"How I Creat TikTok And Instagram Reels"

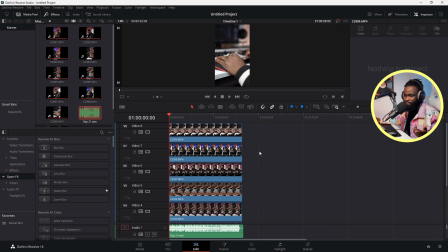8:05 So to put in a marker, the shortcut is M. So I'm just gonna play the beat, count 1, 2, 3, 4 and hit M to create a marker, or to create like a mark. So I'm gonna hit play.
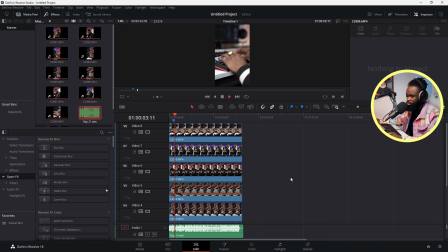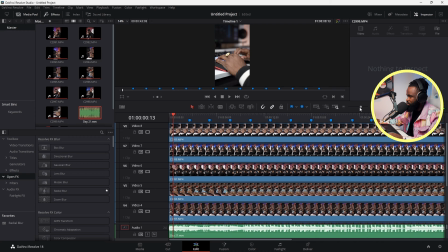8:26 2, 3, 4, 1, 2, 3, 4, 1, 2, 3, 4. Yep, so and I have the whole clip, you know, I've created the marker, and like I said, the shortcut for the marker is M. So most times I count up to 8 to add the marker. So it just depends on how many clips you're having. So I just put the marker at, you know, at this 4 count. So I put the marker at that 4 count because I want whenever the kick comes in, you know, a different scene is coming.
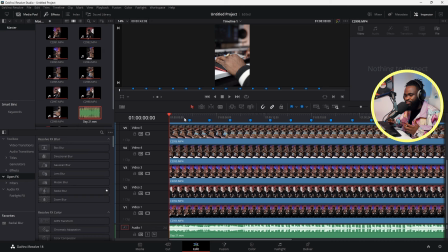8:46 So whenever the kick hits, you know, a different scene is coming. After every 4, like after every bar, a new scene is coming in. So I'm just gonna put my marker here and cut all this clip,
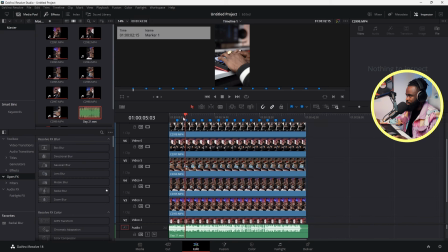8:55 and the shortcut I'm gonna be using is Control B. So I'm gonna put my marker over and hit Control B. Put my marker over, Control B, Control B, Control B. Yep, so I've chopped up all the clip and that's chopped up my. So I'm just gonna remove this and just extend my beat. All right, so I have this.
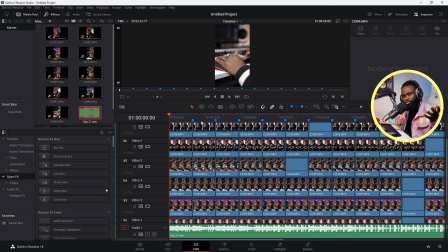9:14 So I'm just gonna select. So now it's just based on what you like or the scenes that you prefer, you know.
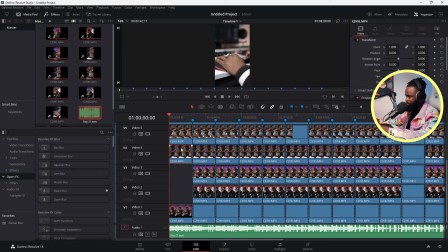9:19 So for me, I want to start with a scene of me just playing the, or a further shot, a clip of me. So something like this, yeah. Then, you know, I want the next shot to be the camera coming closer to me.
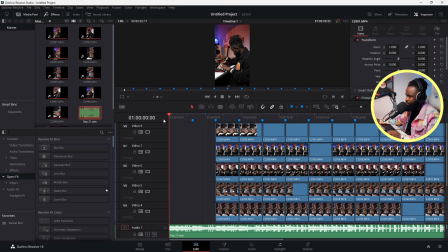9:34 So then we have this one. Then I want a clip of, you know, my hands playing the, you know, playing the keys.
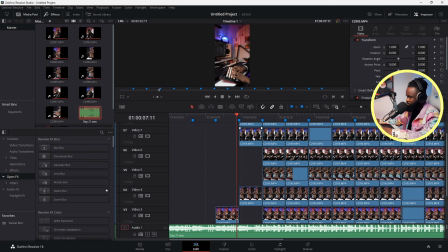9:49 So it's just based on how you want to arrange it. So quickly, I'm just gonna just randomly pick any clip. Yeah, so at this point, I'm just picking, you know, random clips.
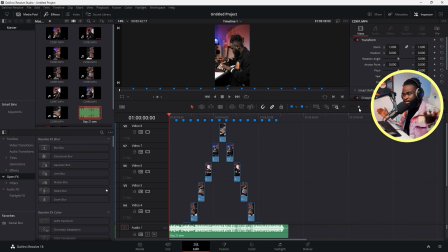9:58 So I have everything from the top to finish. So I'm just going to play you the beat now so you hear, you see how the scenes, all the scenes, you know, play out.
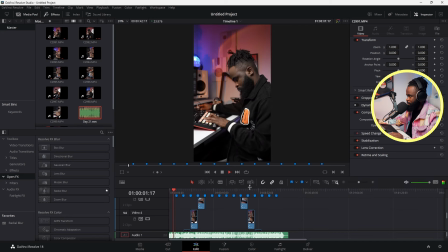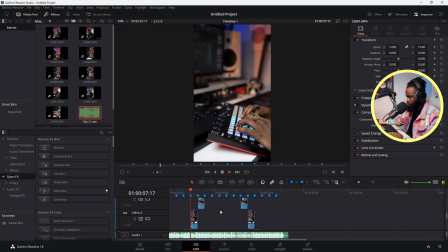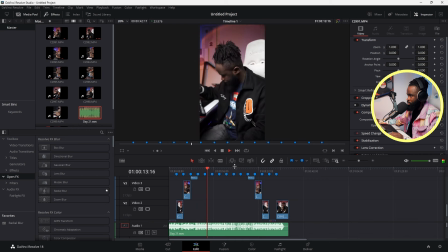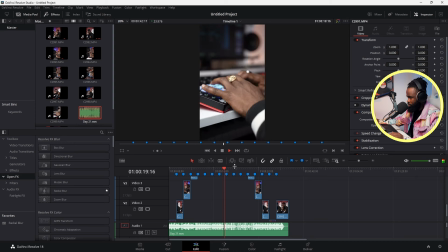Yeah, so that's just it. So it depends on what you have selected. So those are the scenes that I've selected.
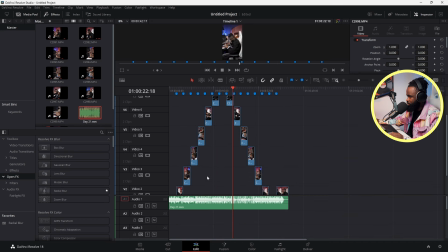10:35 So I'm just gonna, you know, group everything together.
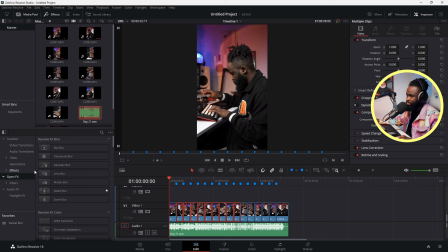10:37 So all I just need to do now is just to add some effect, and I just love having my videos to have like this movie kind of feel. So that I just go over to my effects and just add an adjustment layer.
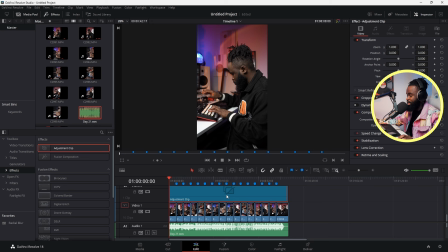10:52 And what I do with this adjustment layer is just to add some nice color. Trust me, guys, I'm not a colorist, I'm a music producer.
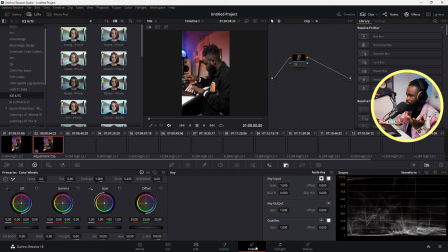10:58 So this is just what I just like doing. So, you know, some things I do might not be right.
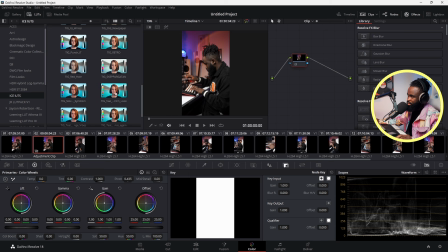11:04 So I just go load up this film look. So it gives me, you know, it gives me this nice colors. I'm just gonna turn down the, so, you know, I have these nice colors, and so without it, it looks this way.
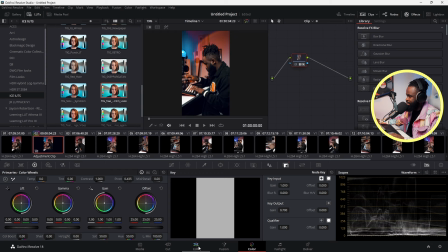11:24 So this just gives it some nice teal and orange look.
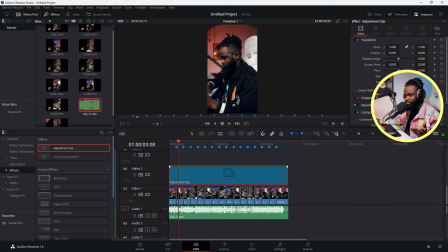11:31 Yep, then the next thing I do is bring in the wave that goes along with the beat. And I'm going to have a second part of this video, depending on how you guys like this particular video. I'm going to come up with the next video where I show you guys how you can create this wave that goes along with your beat.
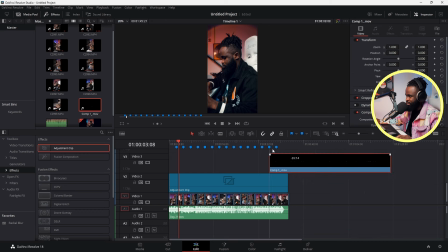11:47 So that's created in After Effects. So I create it in After Effects and then drag it into DaVinci. So let's just remove that. So, you know, this is the wave that goes along with the beat.
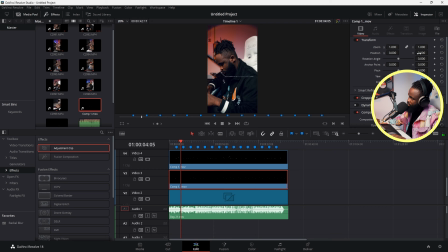12:05 So I have this, you know, I have two of them. So this is a lighter shade. So this just goes underneath it. So we have something like this.